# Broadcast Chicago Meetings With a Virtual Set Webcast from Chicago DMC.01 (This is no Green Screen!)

Hi, I'm Mike Fayette, and welcome to the PostFX CyberSet production studio. We're going to take you on a behind-the-scenes tour of what makes this system so unique. Now, I'm sure you're all familiar with conventional chroma key or blue screen sets.
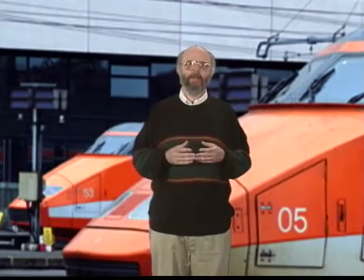[0:32]
You've seen them on broadcast television many times, particularly on weathercasts with a weather map in the background.
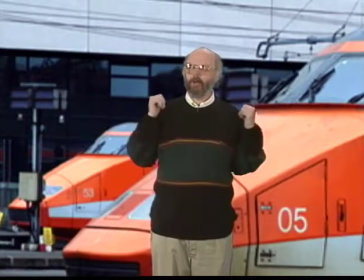[0:37]
Now, those are great, but here's what happens when you put a graphic in the background and you begin to zoom in and zoom out on it.
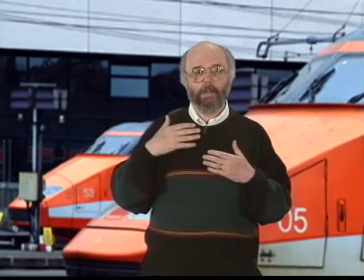[0:45]
If the camera and the background are not in sync, I get bigger or I get smaller, but the background doesn't, destroying the illusion of reality.
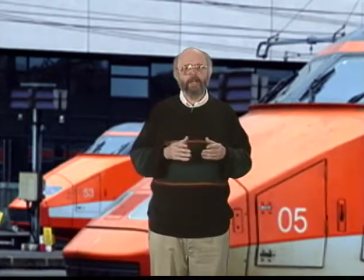[0:53]
Now, in just a moment, we're going to kick in our CyberSet system. The picture will jump a little bit.
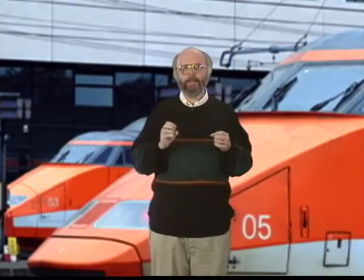[0:59]
And now that we're locked, here's what happens when you zoom in and zoom out on a CyberSet.
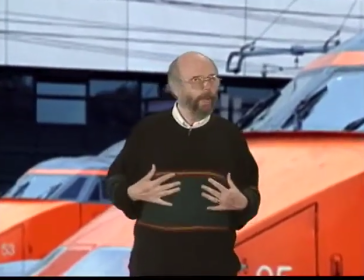[1:06]
What happens in the foreground to my image also happens in the background.
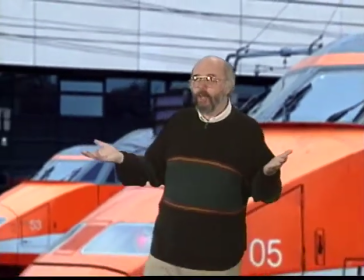[1:11]
Now, this magic is created through the use of several new technologies,
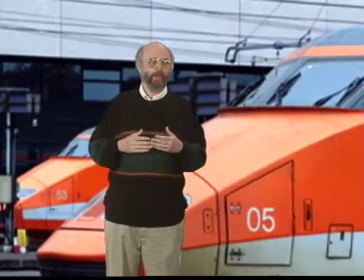[1:16]
including high-speed computers, infrared tracking systems, and the blue grid you see behind me here.
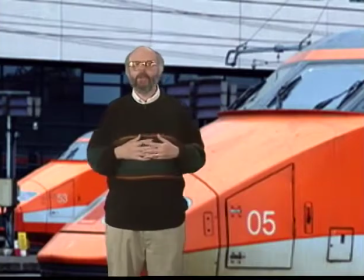[1:22]
At its simplest, a photograph is all that you need for a compelling and useful virtual set.
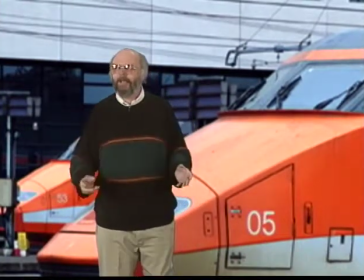[1:29]
But the magic really begins, however,
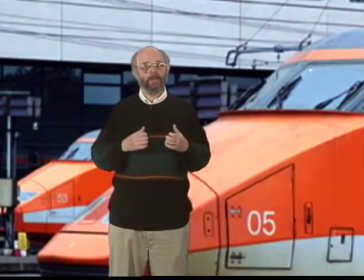[1:31]
when you use conventional 3D tools like architectural systems or animation software to build a whole environment.
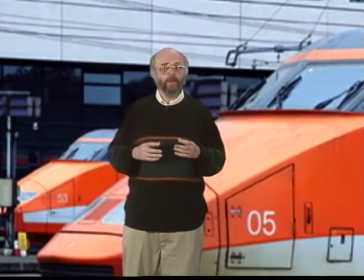[1:39]
Now let's watch as we load a new set from Computer Disk.
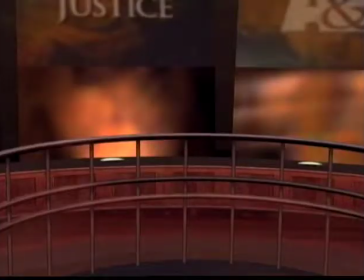[1:48]
This is the original set for A&E's investigative reports, which PostFX created almost 3 years ago.
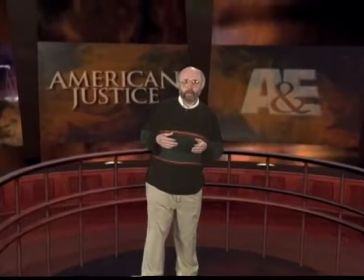[1:54]
Now as I walk out onto this set, you instantly see that we're dealing with something far more complex than a flat wall.
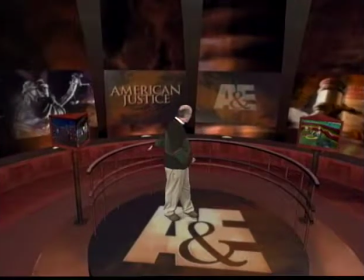[2:00]
This wall's curved, and there are separate objects, the railing, that come out from the background.
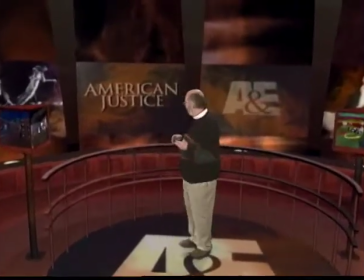[2:06]
But even that isn't all. We can take elements on this set and move them around even without stagehands.
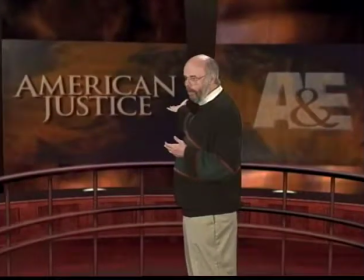[2:13]
For example, let's move that banner up a little bit higher in the background. Very good. Now bring it back down.
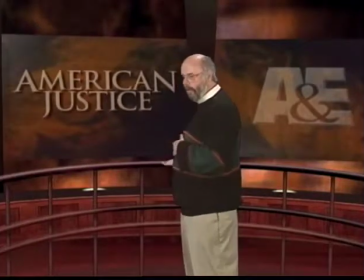[2:18]
Do the same thing with the railing. Let's bring the railing down and then bring it back up.
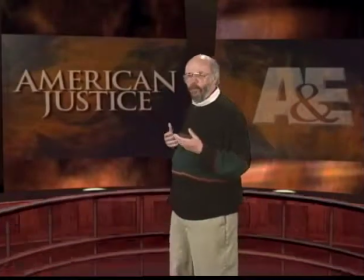[2:22]
You see that almost all the objects are on separate controls that gave us great flexibility.
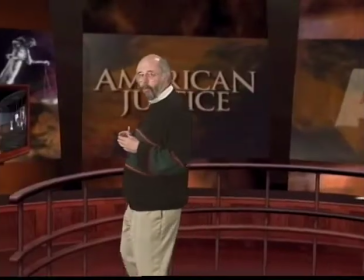[2:27]
There's another object that we can move, but this one is not set decoration. This is for content.
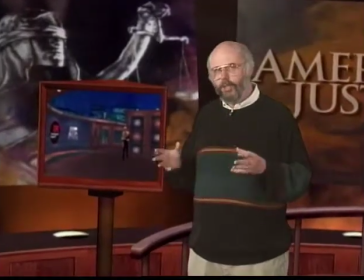[2:32]
And these are our image pylons. These pylons rotate, giving us a chance to bring content and information and make it an integral part of that set.
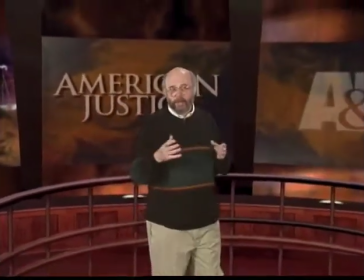[2:41]
One other trick that this set can do that creates a real illusion of reality is called depth of field.
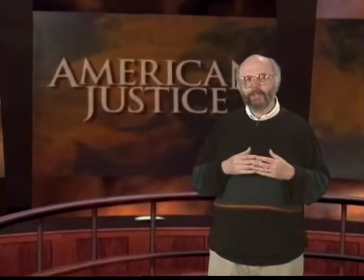[2:47]
As we zoom in on this section, you'll see that the background text on that title rolls out of focus just as it would during a film shoot. Now, this was the first major set that we created, and it was a huge success. We saved our clients time and money over almost any conventional studio production technique you can think of.
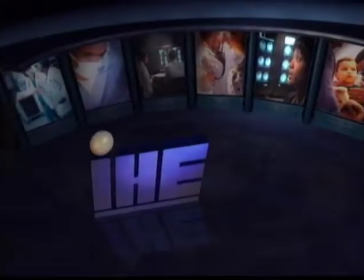[3:07]
One of the absolutely neatest tricks of a CyberSet is the ability to do something called a virtual camera move.
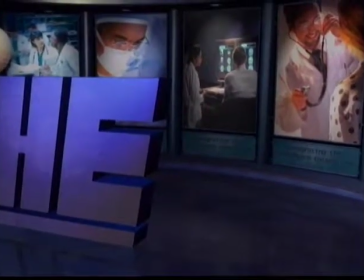[3:13]
Now, a virtual camera move, which you're seeing right now, is generated using the computer to control the movement,
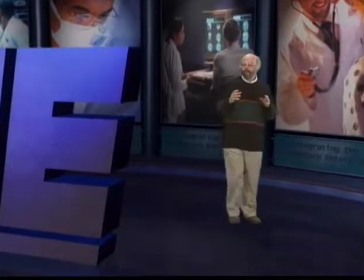[3:20]
not the studio camera, until very near the end of the cyber move. The CyberSet was created for the IHE, which is a Chicago-based healthcare organization. And they used the CyberSet to extend their corporate brand into entirely new mediums. And they used it as elements not only for videotapes, but for their webcasts as well.
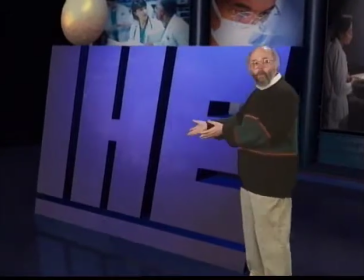[3:43]
Now, I'm sure you've noticed my ability to walk in front of what appear to be solid objects.
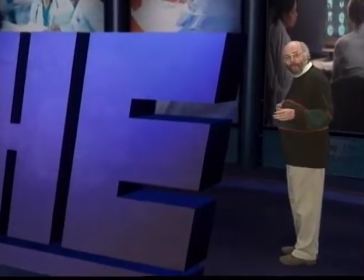[3:47]
But one of the unique capabilities of the CyberSet is the ability to walk behind them as well.
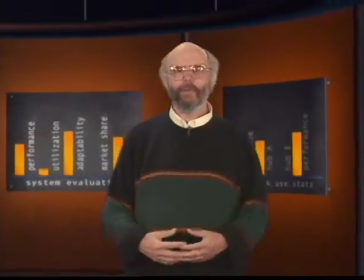[3:56]
Well, hello again. As an experiment for this presentation, we created a brand new CyberSet,
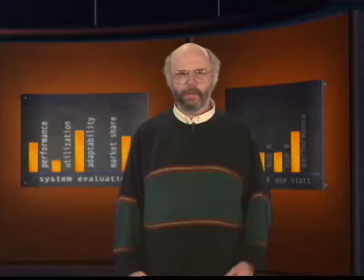[4:02]
a set that hints at some of the really exciting opportunities for collaboration between PostFX and our clients.
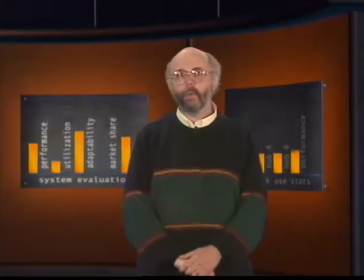[4:08]
First of all, this CyberSet is the first one that we've ever created that has the ability to integrate
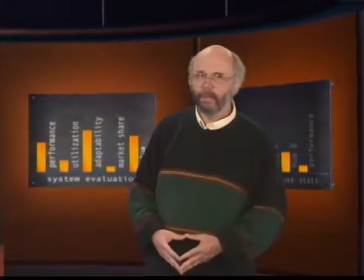[4:15]
real-time communications data and make it a part of the set itself. You see, these are not just PowerPoints on steroids behind me.